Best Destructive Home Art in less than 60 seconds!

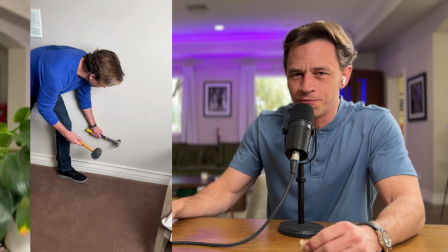I can't stop destroying my house for your entertainment. These are the best clips voted on by you.
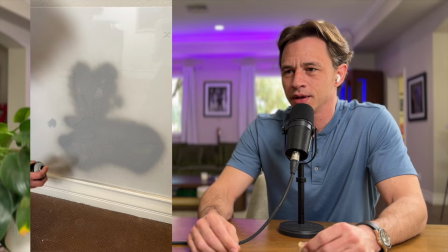This is why you should all put a carrot in your wall.
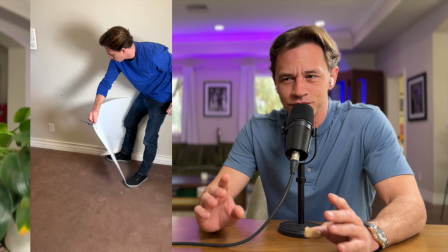So what I really like about this is the editing to the music. It's just fun.
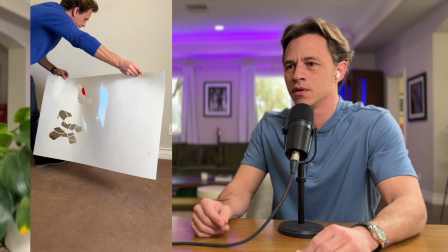I love this song.
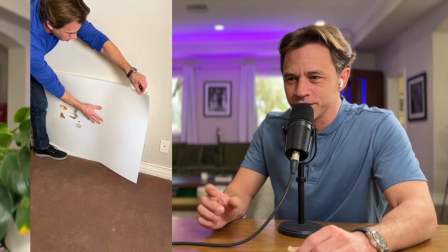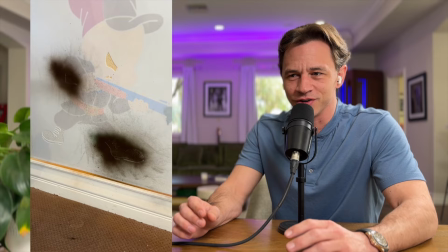All right, so we can start to see who it is that it's going to be. I love working with these classic characters, but what about that carrot in the wall?
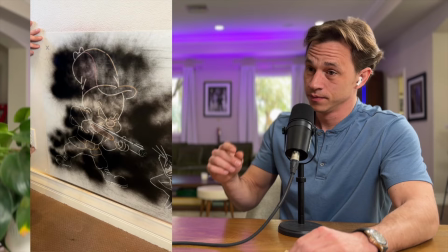I'm going to show you what happens with that carrot. It's pretty cool. You have to be the most careful at this point, because this is where you could screw everything up.
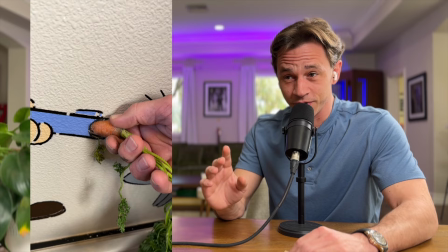Just a little bit too much bleed. That's exactly right. Like, you can almost mess up everything with the black layer, but it makes everything pop.
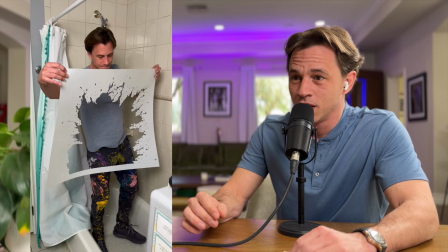Look at how cool this looks. And we switched out the carrot for a fake carrot so that it wouldn't rot in my wall.
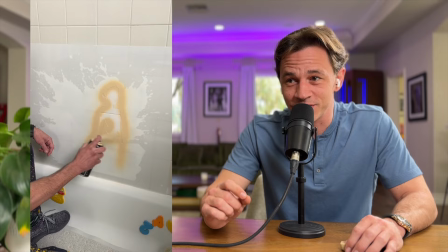I love this one. I had this on my list for a long time. Check it out.
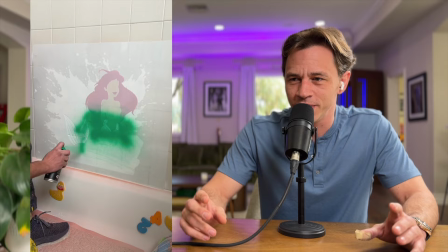Can we just say that the music has this like Pirates of the Caribbean sort of vibe to it?
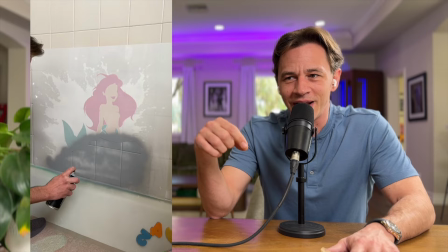Now, the cool thing is with this, the way that the paint layered on each other,
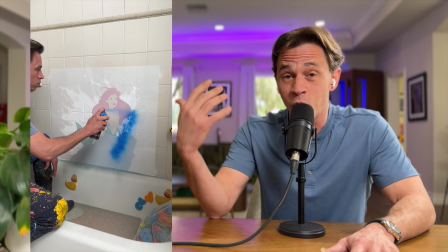it actually created like a scaly texture just on the green, which was a wonderful happy accident because, of course,
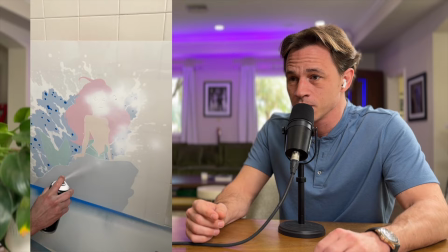we are painting a mermaid. I think we got to put some clothes on the mermaid.
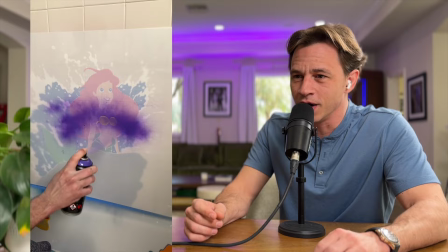Hang on. There we go. Beautiful.
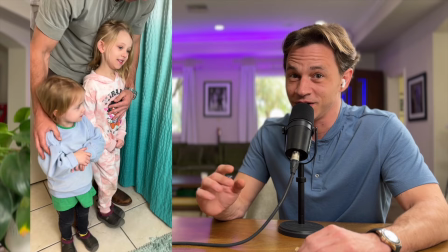Now, again, the black makes everything pop. That's the final layer. You can start to see how good it's going to look, but I want to surprise my daughters.
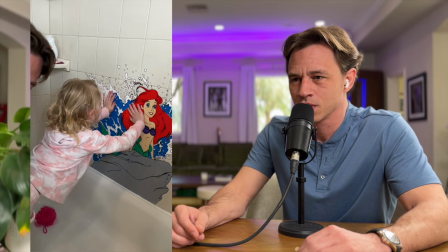They really hadn't seen it at this point.
Hey, no peeking back
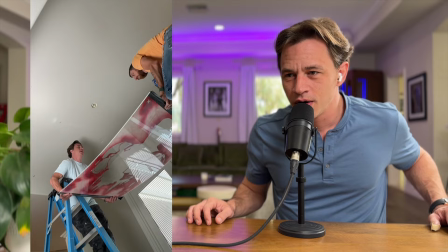here.
It's
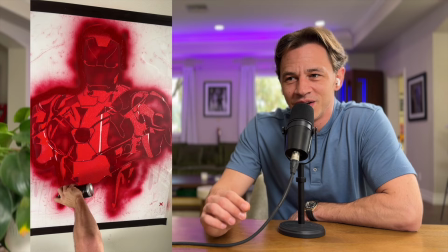Whoa. Okay, so we knew we were going to change the light.
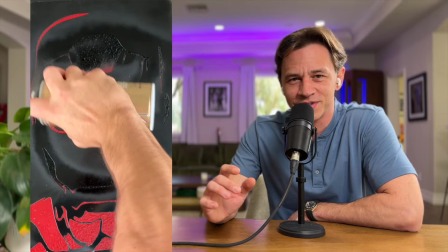Sometimes you end up destroying more than that, but listen to the music and how much it gives that Iron Man vibe right here.
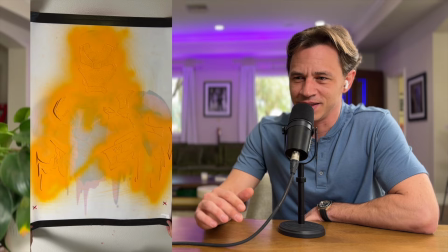I had some friends do custom music so it would sound exactly like the Iron Man soundtrack.
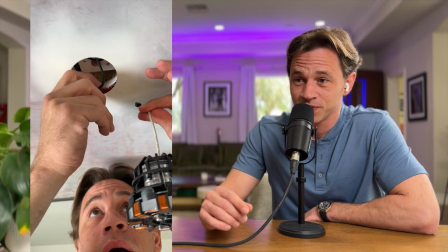That looks epic. And I found on Etsy a really cool heart of Iron Man, you know, the arc reactor.
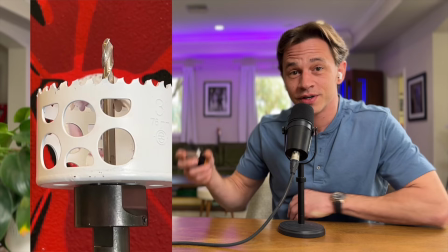We rewired this light. Here we go. Take this plastic thing off so we can see the whole thing. Freeze.
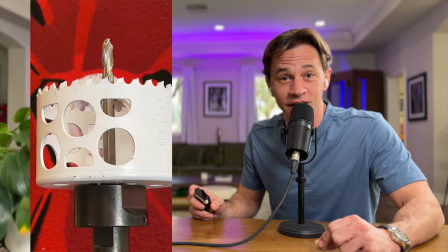Check this out. This frame right here, okay? So it turns out in the ceiling there was a stud because obviously there was a chandelier hanging from it.
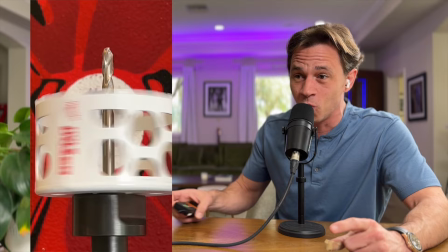So we couldn't get the whole arc reactor in there. Well, luckily, if you really know my paintings, I had a painting upstairs on the wall.
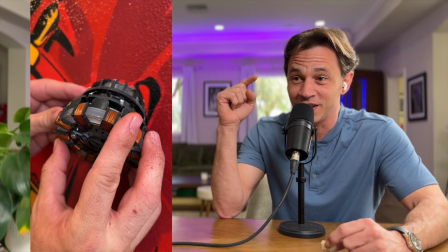So what you're looking at right now isn't the ceiling. It's actually the wall upstairs because I wanted this shot right here.
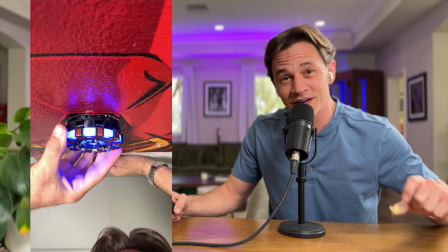Yes! That shot is not in the ceiling. Just to get that arc reactor all the way into the hole,
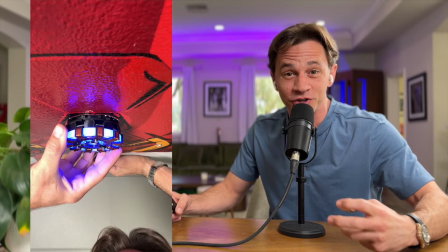that's my wall upstairs where I previously painted Iron Man with the chest piece as a thermostat, a Nest thermostat.
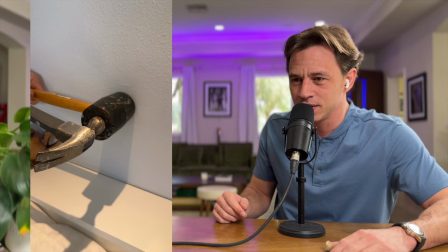And then we switched it for a thinner arc reactor into the ceiling. A little behind the scenes for you guys on that one.
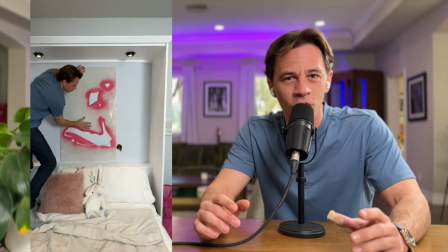Mallet, hammer. It's a great way to knock holes in the wall.
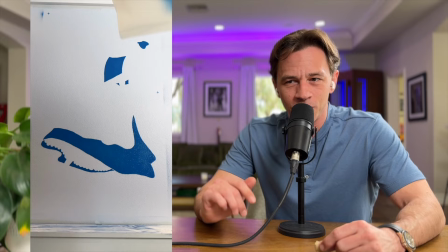One of the number one comments from overseas, people are like, are American houses made of paper?
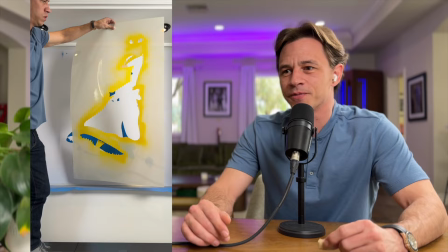No, sheetrock, and it is quite easy to hammer through. Which Disney princess is this?
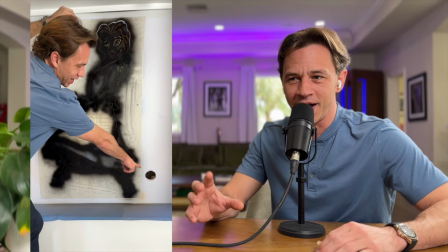This is another one where I was pretty happy with the music. It just sounds really cool. But I wanted to create a floating effect.
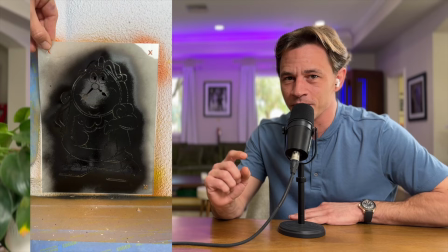What is that hole for? So also this one gets a special second stencil, but check this out.